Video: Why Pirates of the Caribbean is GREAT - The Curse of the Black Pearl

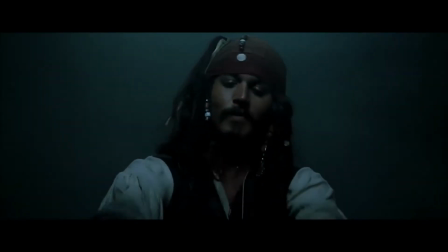Welcome back to Why It's Great. Today we're tackling one of the greatest, most epic fantasy movies of all time.
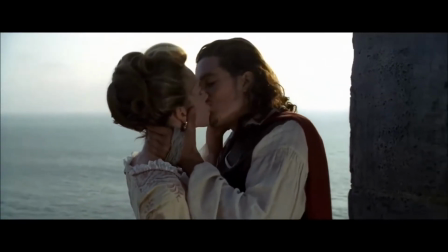A movie filled with betrayal, love, action, heart, and most importantly, adventure.
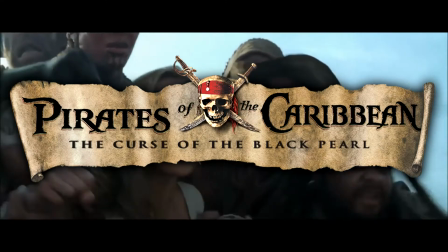I'm of course talking about The Pirates of the Caribbean, The Curse of the Black Pearl.
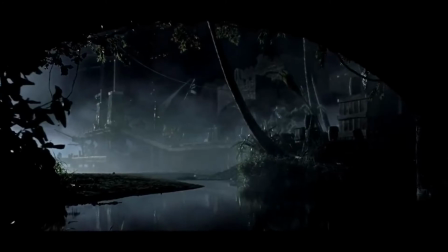Hopefully I'm saying Caribbean correctly. If not, then I guess it's the gallows for me.
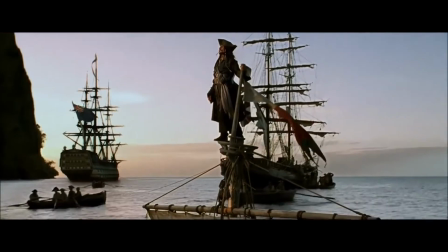However, if you're new to this series, as I haven't made one of these in a while, then the concept is quite simple.
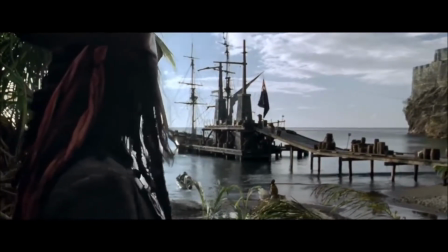I watch a film and note down all the standout moments, scenes, or sequences, and then I give each of these moments either a bronze, silver, or gold medal.
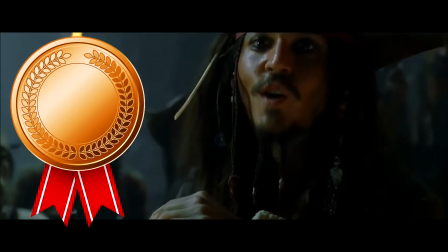A bronze means that this is a memorable scene, it's really good, it stands out.
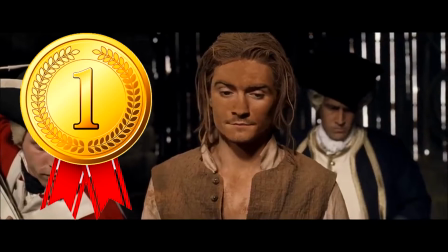A silver means that this scene is incredible, almost perfect, and a gold medal either means that it's a groundbreaking moment, character score,
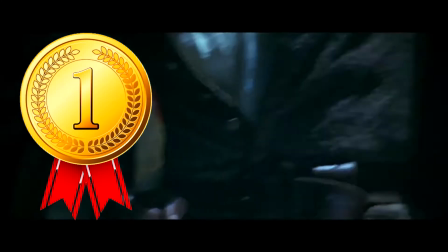fight, or whatever, a truly iconic film moment, or simply a moment that has had a significant emotional impact on me throughout my life.
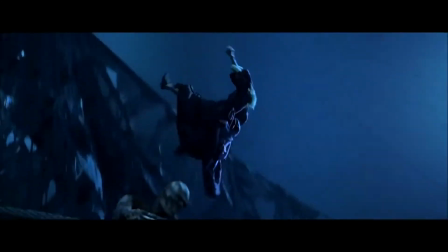This is a series made to celebrate cinema and focus heavily on the positives of either great movies or movies that I think are underrated.
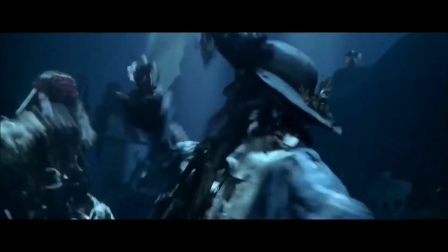Now obviously I don't want to give the impression that these movies are perfect because I don't think any film is perfect.
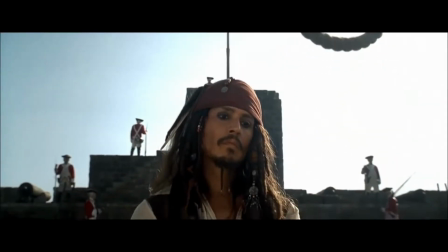Everything has flaws and the acknowledgement of those flaws are what sometimes makes something perfect.
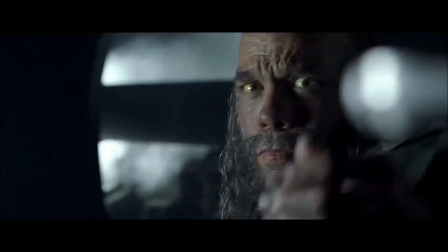If not to everyone, then at least to us as individuals.
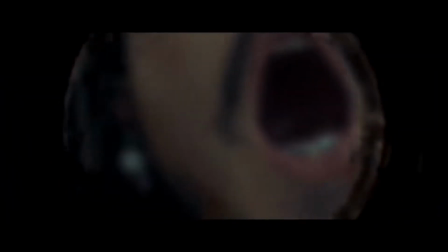So if you're a person who needs criticism in your reviews, then the section where I talk about the flaws or negative aspects of the film is at the end.
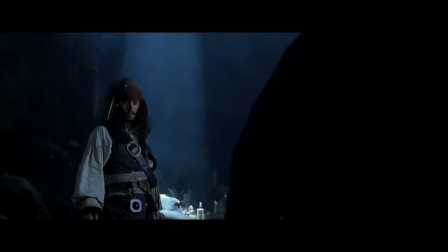Personally, I just like focusing on positivity first, because I find it so much more fun than being negative.
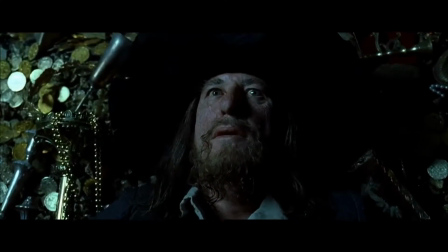However, feel free to leave as many comments as you feel you need to down below.
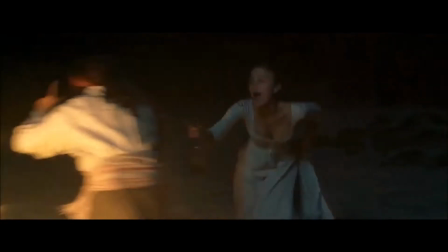This series only works if you all leave your own opinions of these movies in the comment section, so that we can have a good debate.
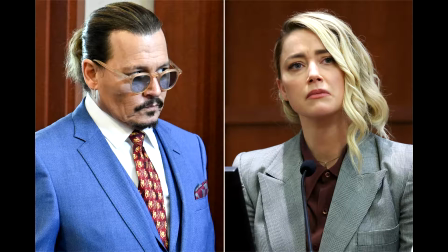Now, I just quickly wanted to mention the controversy surrounding Johnny Depp and Amber Heard.
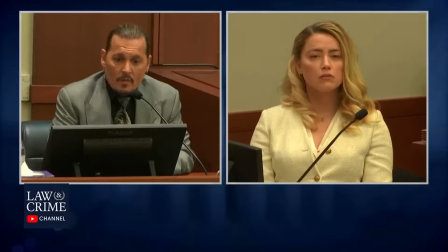The trial, I think, left a bad taste in most people's mouths, especially since the outcome and the whole nature of it was very confusing and performative from both sides.
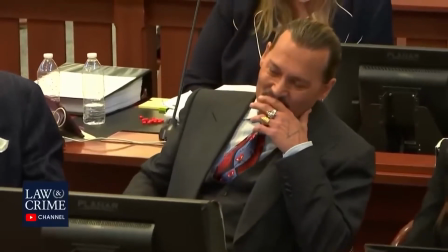And also because more and more evidence against Johnny Depp has been coming out ever since the trial.
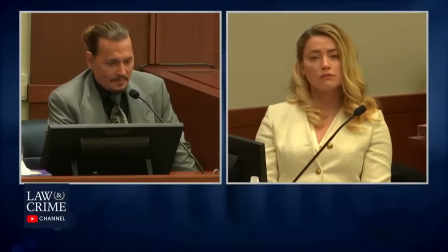Now whether Johnny Depp is guilty or innocent, or whether Amber Heard is guilty or innocent, or whether they're both very much at fault, doesn't really matter to this video.
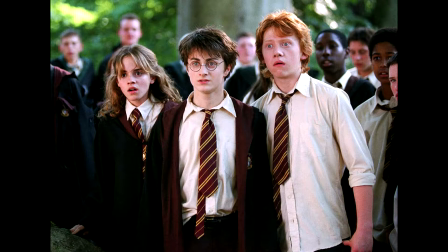Like with J.K. Rowling and Harry Potter, it's sometimes important to be able to separate works of art from their creators, especially if that work of art isn't tainted by what makes the creator controversial or problematic.
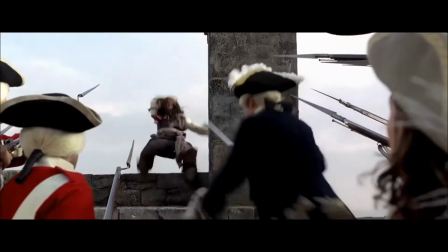It's something we as humans do all the time. I just wanted to mention this because I will be speaking very positively about Johnny Depp as Jack Sparrow in this video,
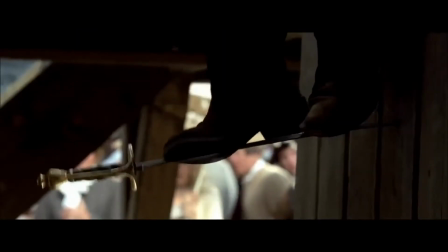and although he was very influential to my childhood, it has nothing to do with current affairs. I just wanted to make that clear.
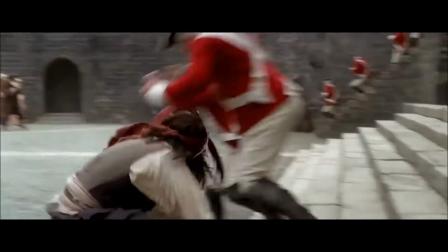I just want to remind you that if you enjoyed this video, then please remember to leave a like and a comment.
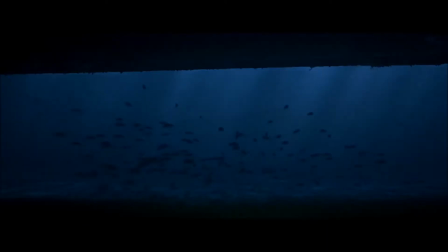This video has taken a long time to make, so I'd really appreciate it if you'd help me get it out to as many people as possible.
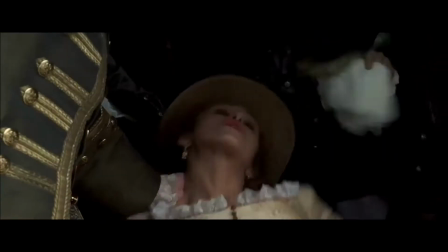Also do check out my Patreon if you want to further support the channel. But enough rambling, here's why Pirates of the Caribbean The Curse of the Black Pearl is great.
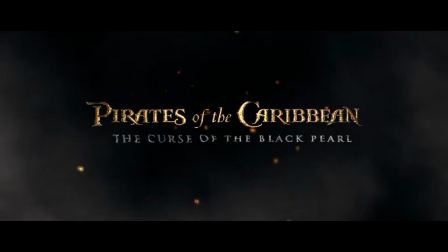And right off the bat, this movie goes hard. The opening scene is really strong.
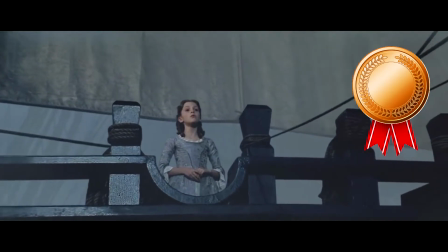So much so that I almost think it deserves a silver medal. Let me explain.
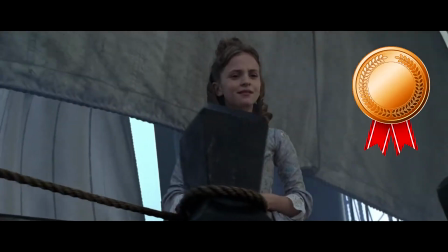The ambience and atmosphere it sets up is so intriguing. From the vibe alone, we can tell that this movie won't just be your typical Disney movie.
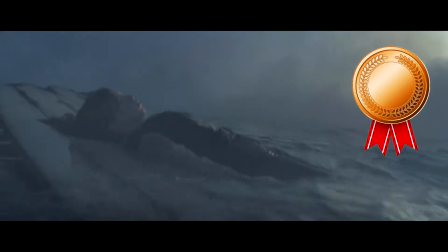It's mysterious, it's chilling, it's creepy, but it's exciting in a way. It really spooked me as a child.
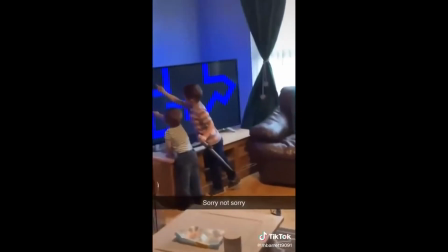In a good way, of course, because scaring children will always be a win.
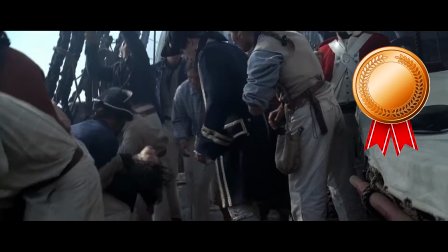But this scene doesn't just establish the tone of the movie, it also gives a lot of information that doesn't seem forced.
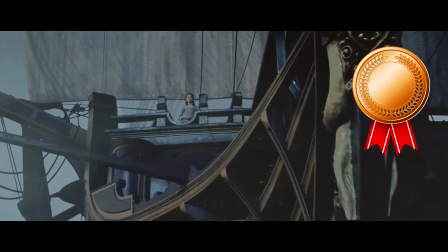It's the perfect amount of exposition that's handed to us through an interesting opening scene.
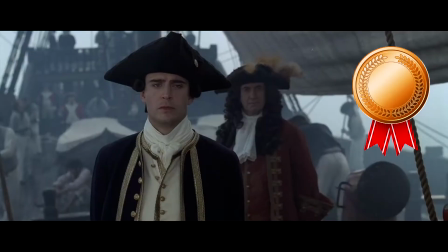It sets up the world, the fact that the British Royal Navy has rid the ocean of most pirates,
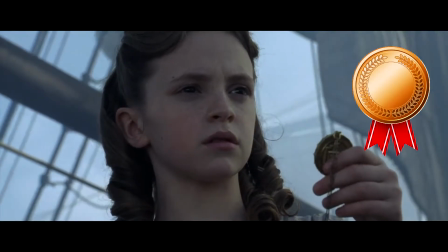but by Elizabeth seeing the Black Pearl, we're also told that there absolutely still are pirates.
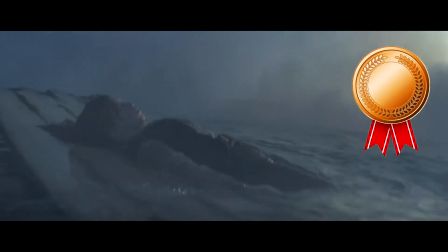In a way, it establishes the status quo of the world. We see the Royal Navy as in control, they're high and mighty, they are proud and they have reason to be.
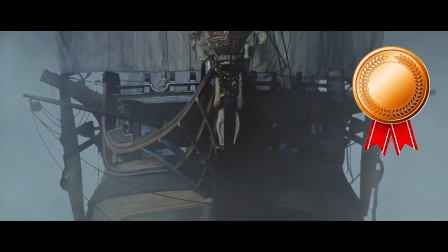However, the fact that there is a thick fog surrounding them adds a factor of there being a hidden threat.
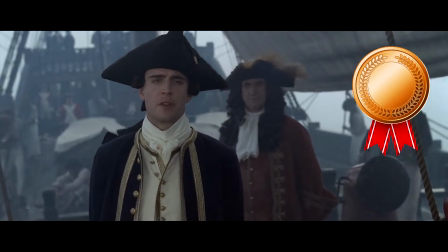The suspense rises and although people like Norrington and Governor Swan are confident and nonchalant.
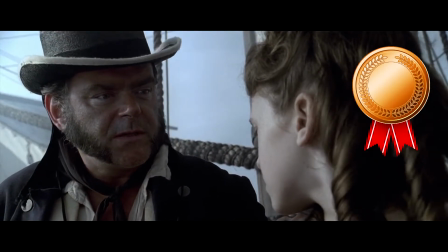Characters like Gibbs warning Elizabeth of the dangers of singing pirate songs brings that level of fear and awareness that puts us on our toes and creates a level of suspense.
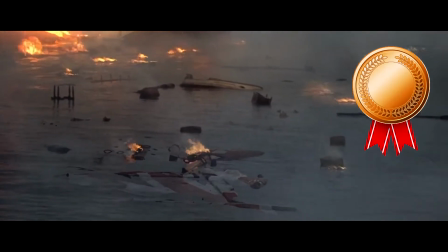And sure enough, the setup is rewarded by this burning ship and the ghostly image of a pirate ship sailing away.
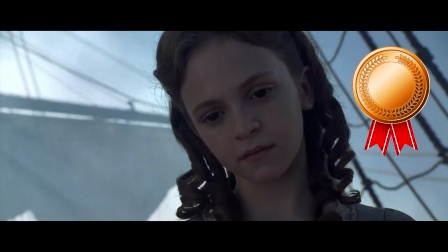But further than the atmosphere, this scene also introduces this mystery surrounding Will, which is a very important story thread in the movie,
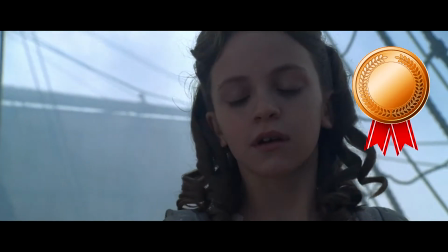as well as setting up Elizabeth's curiosity and fascination with pirates, which is also key to her character as well.
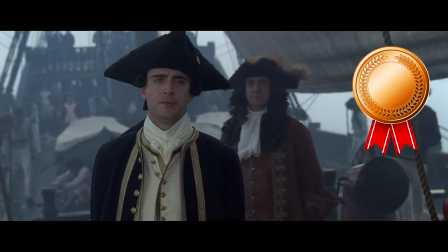Add the introduction of characters like Norrington, Gibbs, and Governor Swan, and I almost can't imagine an opening scene that better encapsulates the atmosphere and lore of a movie.
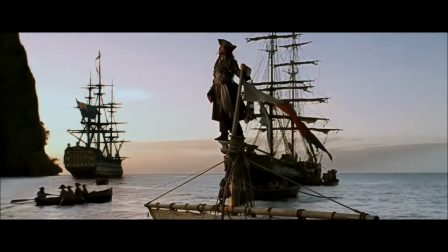Naturally, there's still the aspect of silliness and goofiness that's important to this movie, but will be introduced later,
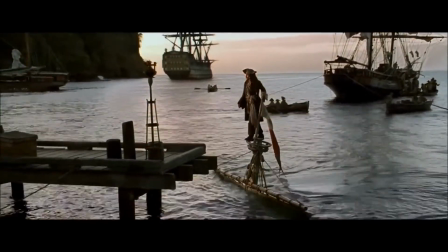but for now, this scene shows us what we can expect from this movie, and I think it's a damn good opening scene.
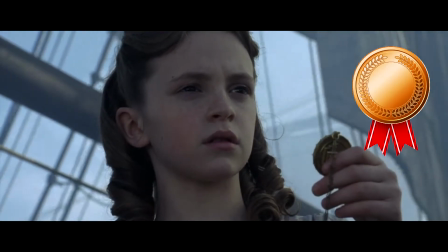I don't usually go this in-depth with a scene, but I just wanted to help everyone understand why this scene is a really good opener to a film.
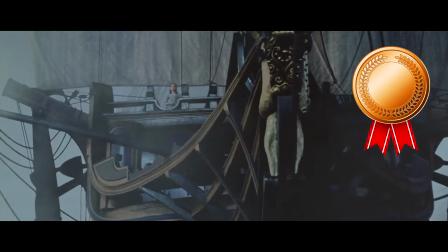I'll try to keep my analysis of most of the scenes relatively short, but I just couldn't help myself.
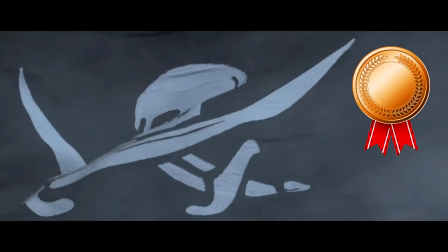And maybe I'll get carried away later too. Oh well, I guess we'll see.
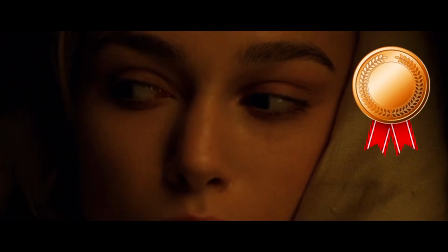Then, after that brilliant opening scene, we need to further establish these characters and where they are now, almost a decade later.
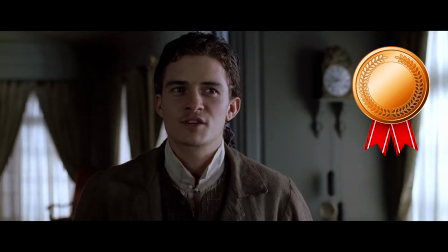And we are introduced to the awkwardness and greatness that is Will Turner. The silence as he breaks the lamp thingy is golden.
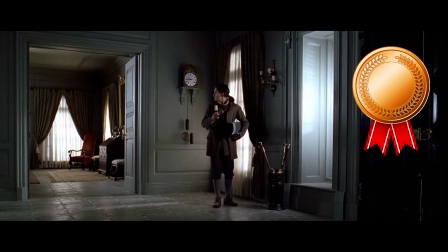Like, look at this little klutz. I wish he was my child.
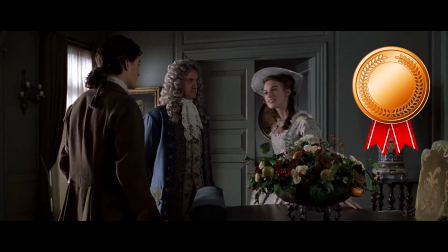But we're also shown his sheer dedication towards his craft and his awkward interaction with Elizabeth not only sets up their love story,
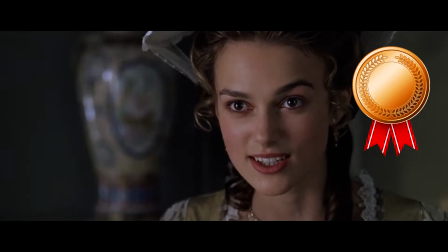but it also makes a clear distinction between their two worlds. They simply have different roles and responsibilities.
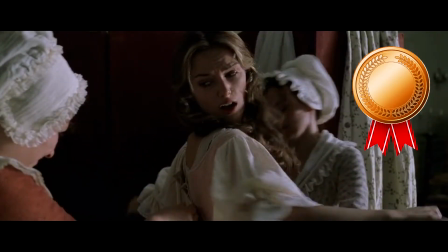Elizabeth is born into nobility. She's a woman in a very male-dominated society, so her choices aren't really her own.
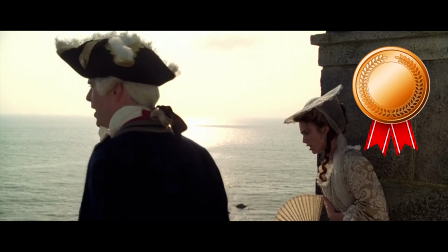And while her dad wants her to find stability and security in someone like Norrington,
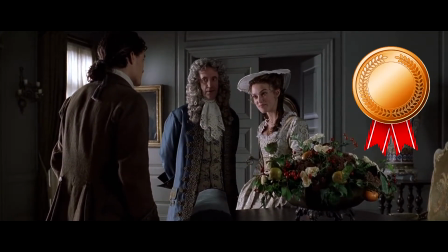she longs for mystery and adventure, which leads more towards Will, who's a low-born blacksmith with a mysterious past.
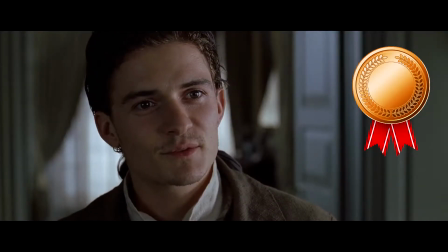They're from two different worlds, and this creates a Romeo and Juliet dynamic that from the beginning has us rooting for them.
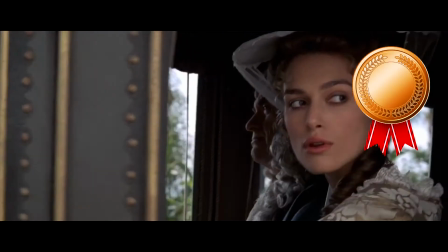Orlando Bloom and Keira Knightley are also just two incredibly hot individuals, and it really should be illegal to slay this much.
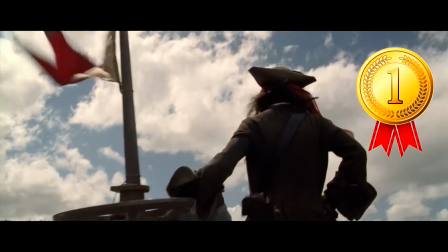However, then we have our first gold moment. And what other than the introduction of one of the most iconic characters ever put to screen, Jack Sparrow.
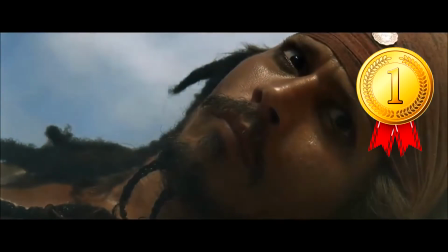Now, I've thought long and hard about this, and I don't think you could ever recast Jack Sparrow.
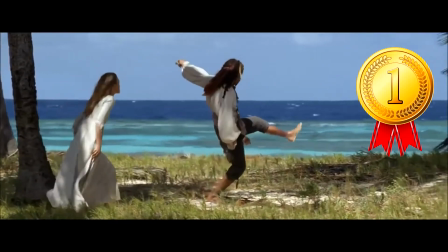He's one of the few characters in cinema that I think this is true for.
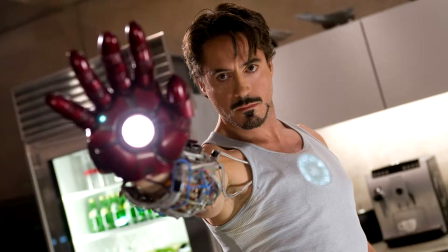Even with great uniconic performances such as Heath Ledger as the Joker, or Robert Downey Jr. as Iron Man, I could still see other actors playing these characters.
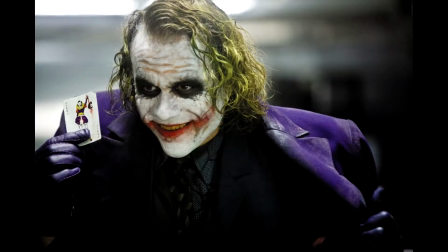I mean, many actors have already portrayed the Joker in different but almost equally interesting ways, and despite how much I love Robert Downey Jr. as Tony Stark,
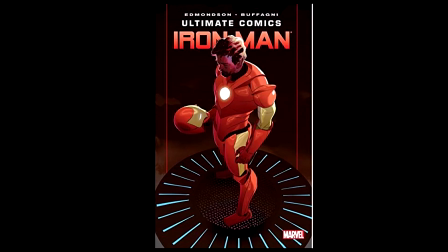I still think we could end up seeing different depictions of the character that would work well and that we would accept.
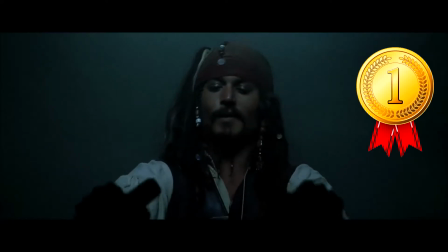However, with Jack Sparrow, I just don't think that's possible, because the character is so synonymous with Johnny Depp.
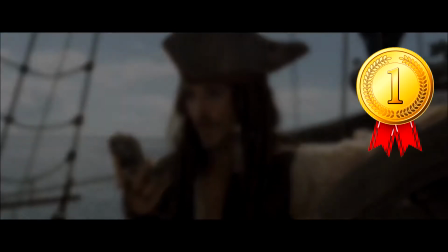And the question of whether this character should be recast is now more relevant than ever, but personally, I don't think it's possible.
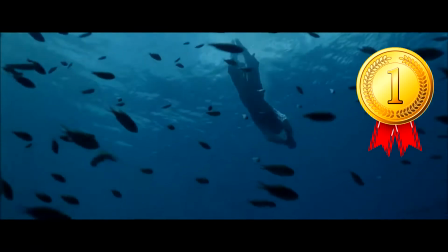This character wasn't written, he was transformed by Johnny Depp himself.
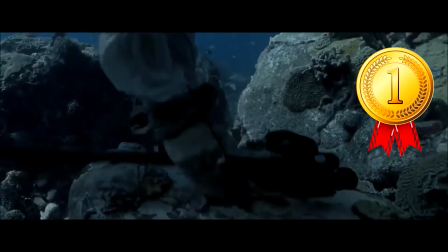Everything from how the character looks, to how he acts, to how he talks, to his weird but iconic lines,
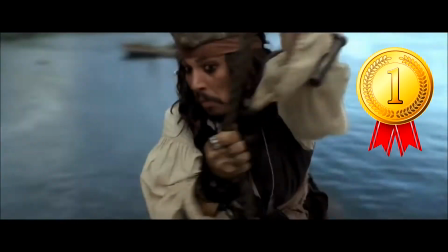everything about this character is just unrepeatable because no one could ever be Jack Sparrow except for Johnny Depp.
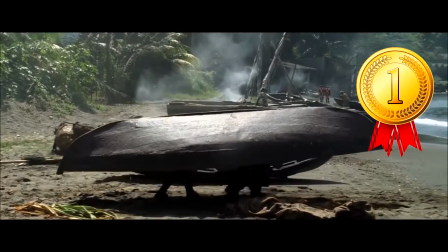And if someone tried to alter the character and make changes, then the whole essence of the character would change and he wouldn't be Jack Sparrow anymore.
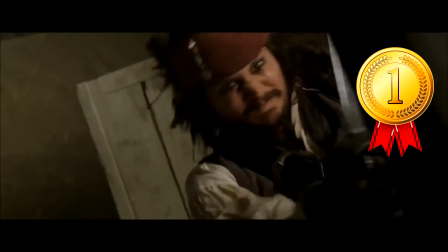It's so hard to find a performance that has the same feeling of once in a lifetime as Jack Sparrow has.
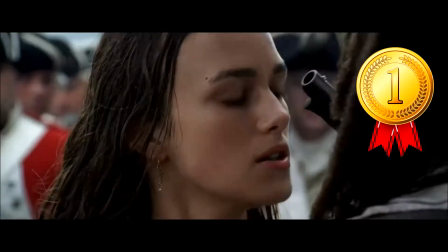Now this is not to dick-ride Johnny Depp or anything. It's not supposed to imply that there's anything wrong with the character being recast or receiving multiple incarnations.
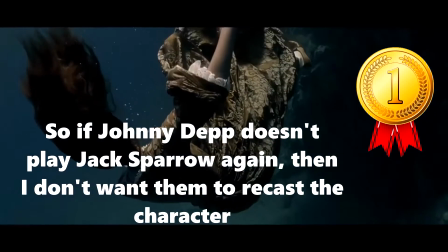But what I am trying to say is that the character is so unique that I don't think there's anything like him. And without Jack Sparrow, the Pirates of the Caribbean wouldn't be nearly what it is today.
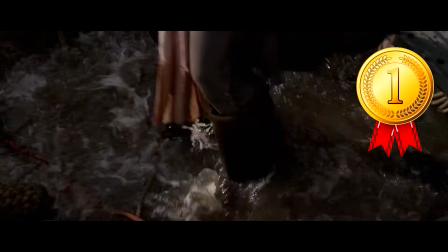It just wouldn't be the same. But to get back on track after spouting my love for Jack Sparrow, I think his introduction is simply perfect.
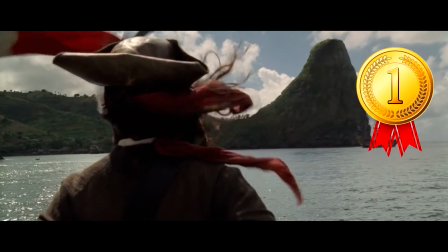The first time we see him, he's standing on top of his ship looking badass, with his epic score in the background.
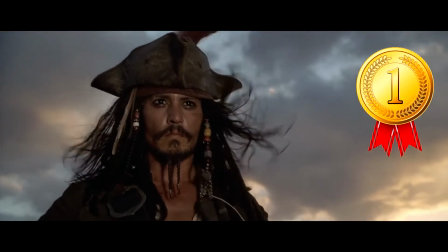He looks interesting and mysterious, but the illusion is quickly shattered as he jumps down into his boat that's slowly filling with water.